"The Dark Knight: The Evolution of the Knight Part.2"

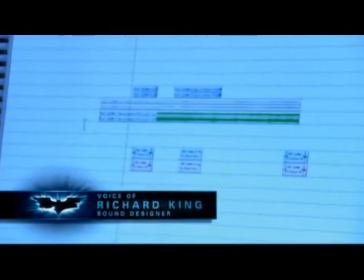[0:00]
given a challenge like the Bat Pod, it's a matter of first just playing a lot of different sounds to that image.
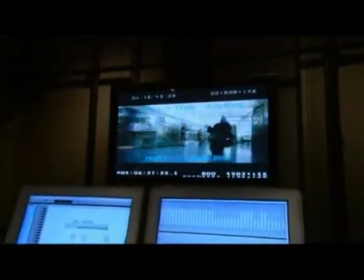[0:05]
My feeling is that you need to start with something real. You can manipulate a real sound pretty dramatically.
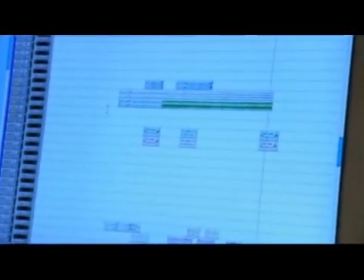[0:12]
And then Chris had the idea that it should never shift, that it should just keep ascending in pitch, like an unstoppable force.
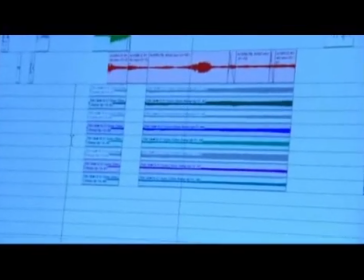[0:19]
We had an idea to use a concept called a shepherd tone, which allows you to continually change the pitch of something infinitely,
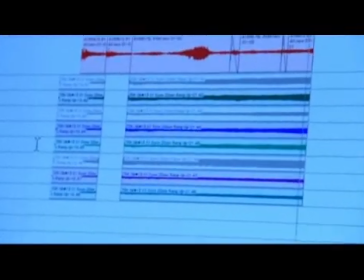[0:26]
and it requires that the sound have a specific pitch. Most electric motors do, so we gravitated towards those.
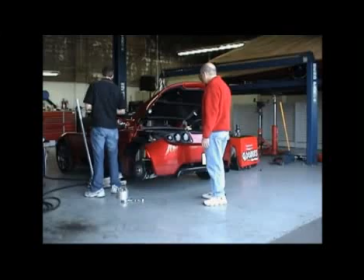[0:34]
Recorded some electric race cars, a Tesla, kind of high-tech electric dragsters,
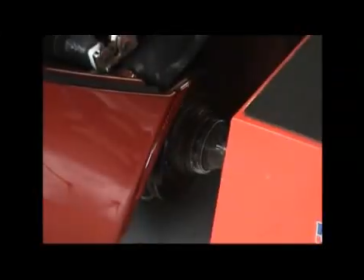[0:40]
basically, and kind of manipulate them and then cut those sounds to picture.
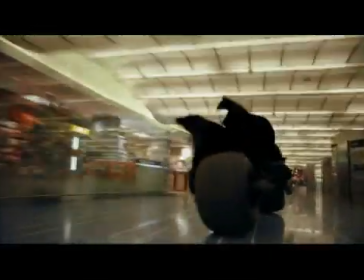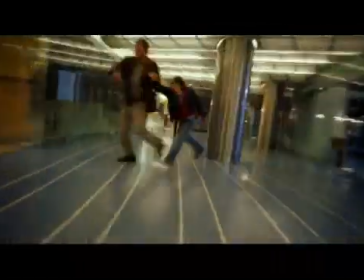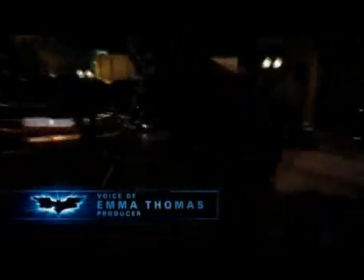[0:54]
The fun thing about having the Bat Pod in this movie is that it does all the great things that the Tumbler did.
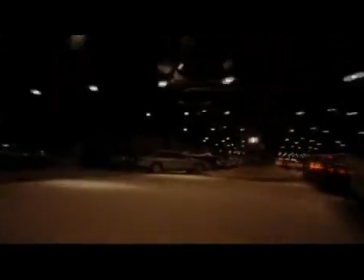[0:59]
It's fast and it's cool and it's fun to watch. But it also adds a little bit of jeopardy somehow.
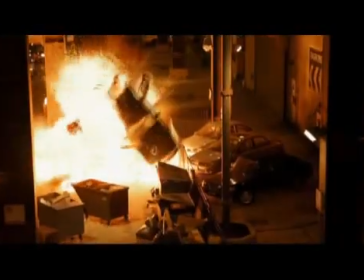[1:04]
It's a little bit more dangerous than the Tumbler was for Batman, and it's visually exciting.
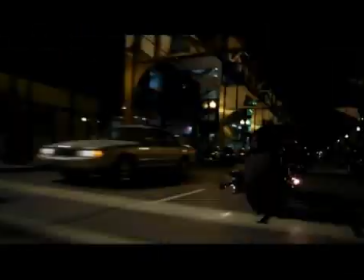[1:09]
Watching Batman chase down the streets of Gotham sort of keeps you on the edge of your seat.
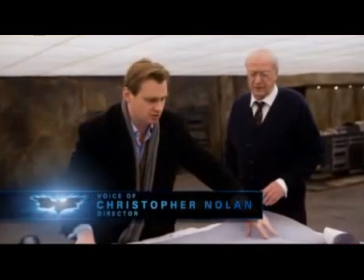[1:20]
We always wanted Batman Begins to end with a sense of excitement and possibilities for how the story would continue.
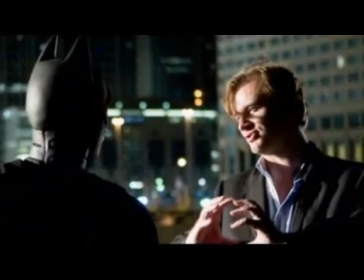[1:26]
Not because we knew we were going to make a sequel, but because that was the feeling we wanted the audience to leave the theatre with.
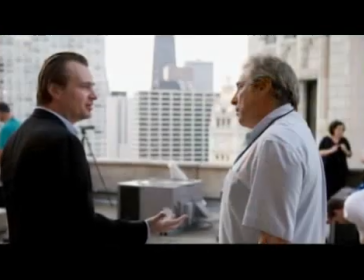[1:32]
Like, oh, I'd love to see more of that. When we started to talk about doing The Dark Knight, and this is before we ever had a script,
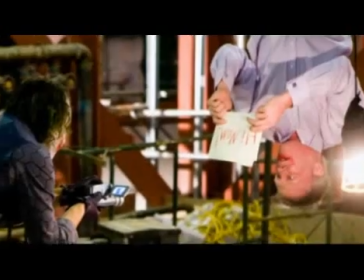[1:40]
Chris very early on said, you know, I think I want to make it feel bigger and actually be bigger,
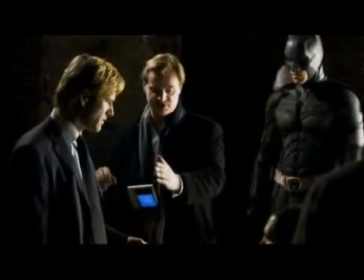[1:46]
but not just make it bigger and grander for the sake of making it bigger and grander. It had to come out of the story.
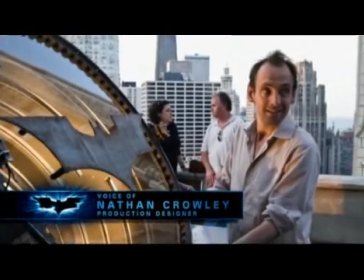[1:54]
We were very much soundstage based on the first film, and we came to the conclusion that we should
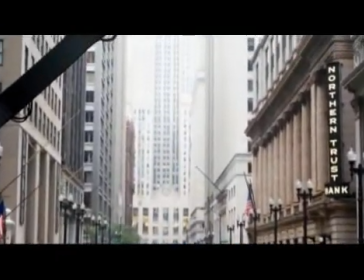[2:02]
go into a city and, you know, do as little soundstage work as possible.
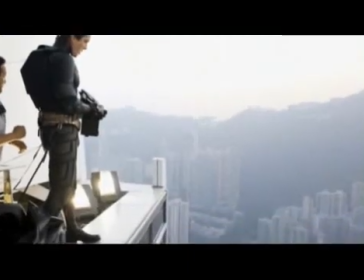[2:07]
You know, real buildings, real locations, on a large scale.
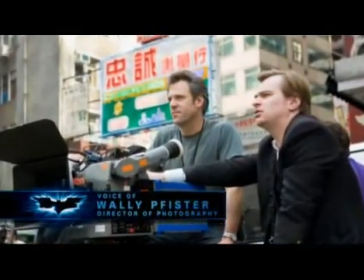[2:14]
We're always challenging ourselves to try to figure out how we can do it better and deliver something to the audience that they're going to be,
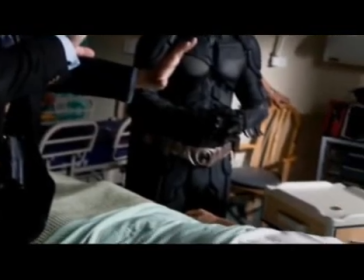[2:22]
more impressed with than the first time. In my case, the camera and lighting.
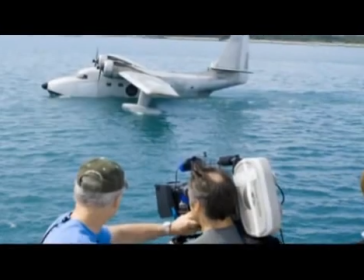[2:26]
What surprised me when I first read the script there were a lot more day scenes than there had been in Batman Begins.
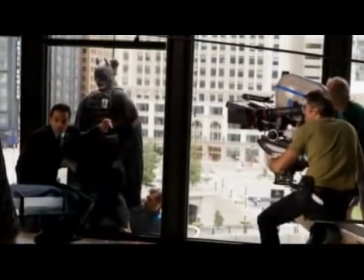[2:32]
So right away I saw that there was going to be kind of a greater variety to the looks we could do in this picture.
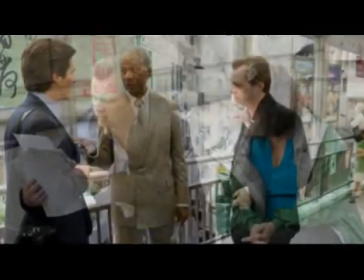[2:40]
And the decision to shoot the film to a large extent with IMAX cameras
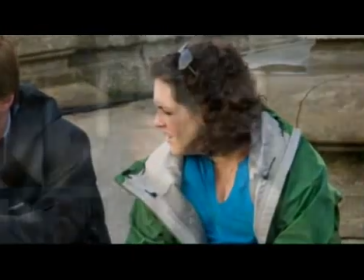[2:45]
came out of our desire to make this film bigger and better than the last one.
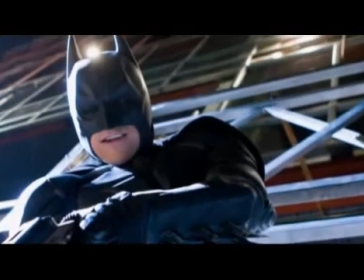[2:54]
This ranks as a milestone in IMAX. It comes to mind, the first time we saw the dailies from space.
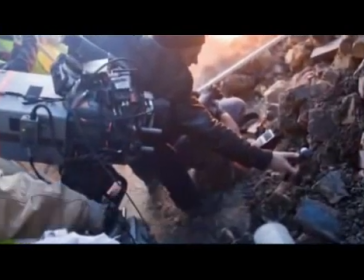[3:02]
When we saw the dailies from the top of Everest, from the Titanic, this is truly extraordinary.
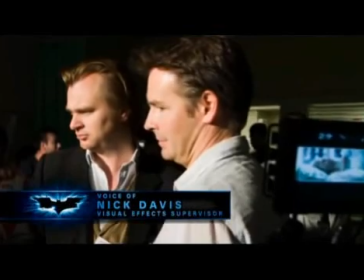[3:07]
Working in IMAX this time, for the visual effects department especially, what that meant was obviously working it in much larger resolutions and much more detail.
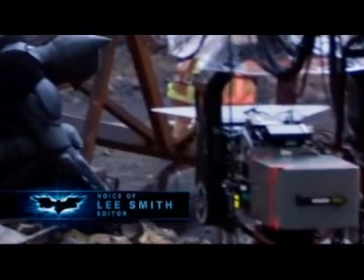[3:16]
We were going in at extraordinarily high resolution specifications,
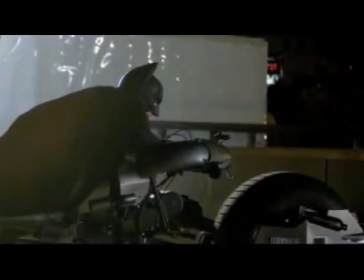[3:20]
much bigger than anyone had ever done before, which also made all our visual effects companies very agitated.
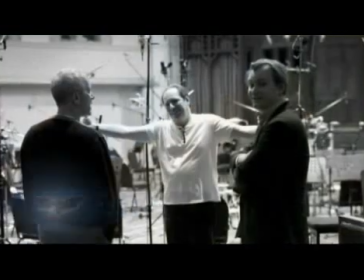[3:26]
In other words, we just pushed everyone to the limit. How often you get a director who says, we're going to shoot this in IMAX, and me going, okay,
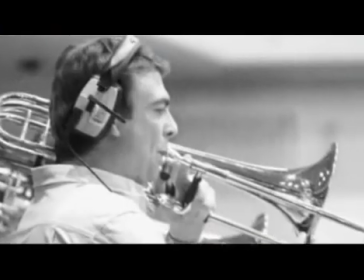[3:34]
if you shoot this in IMAX, I better go and live up to that, which means I have to get out the big toys. Because Chris had raised the bar, certainly, in his work on the movie,
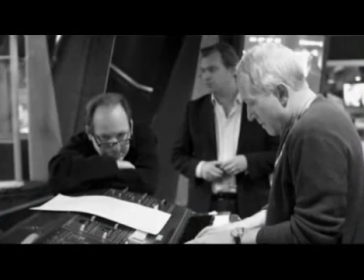[3:47]
I think we felt that we had to bring something kind of astonishing and new to the movie, and I think we've labored mightily to do that.
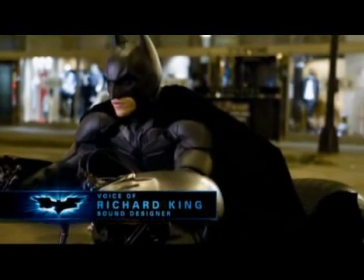[3:58]
My direction from Chris was to just make everything powerful. He was interested in this gritty kind of real-world feel.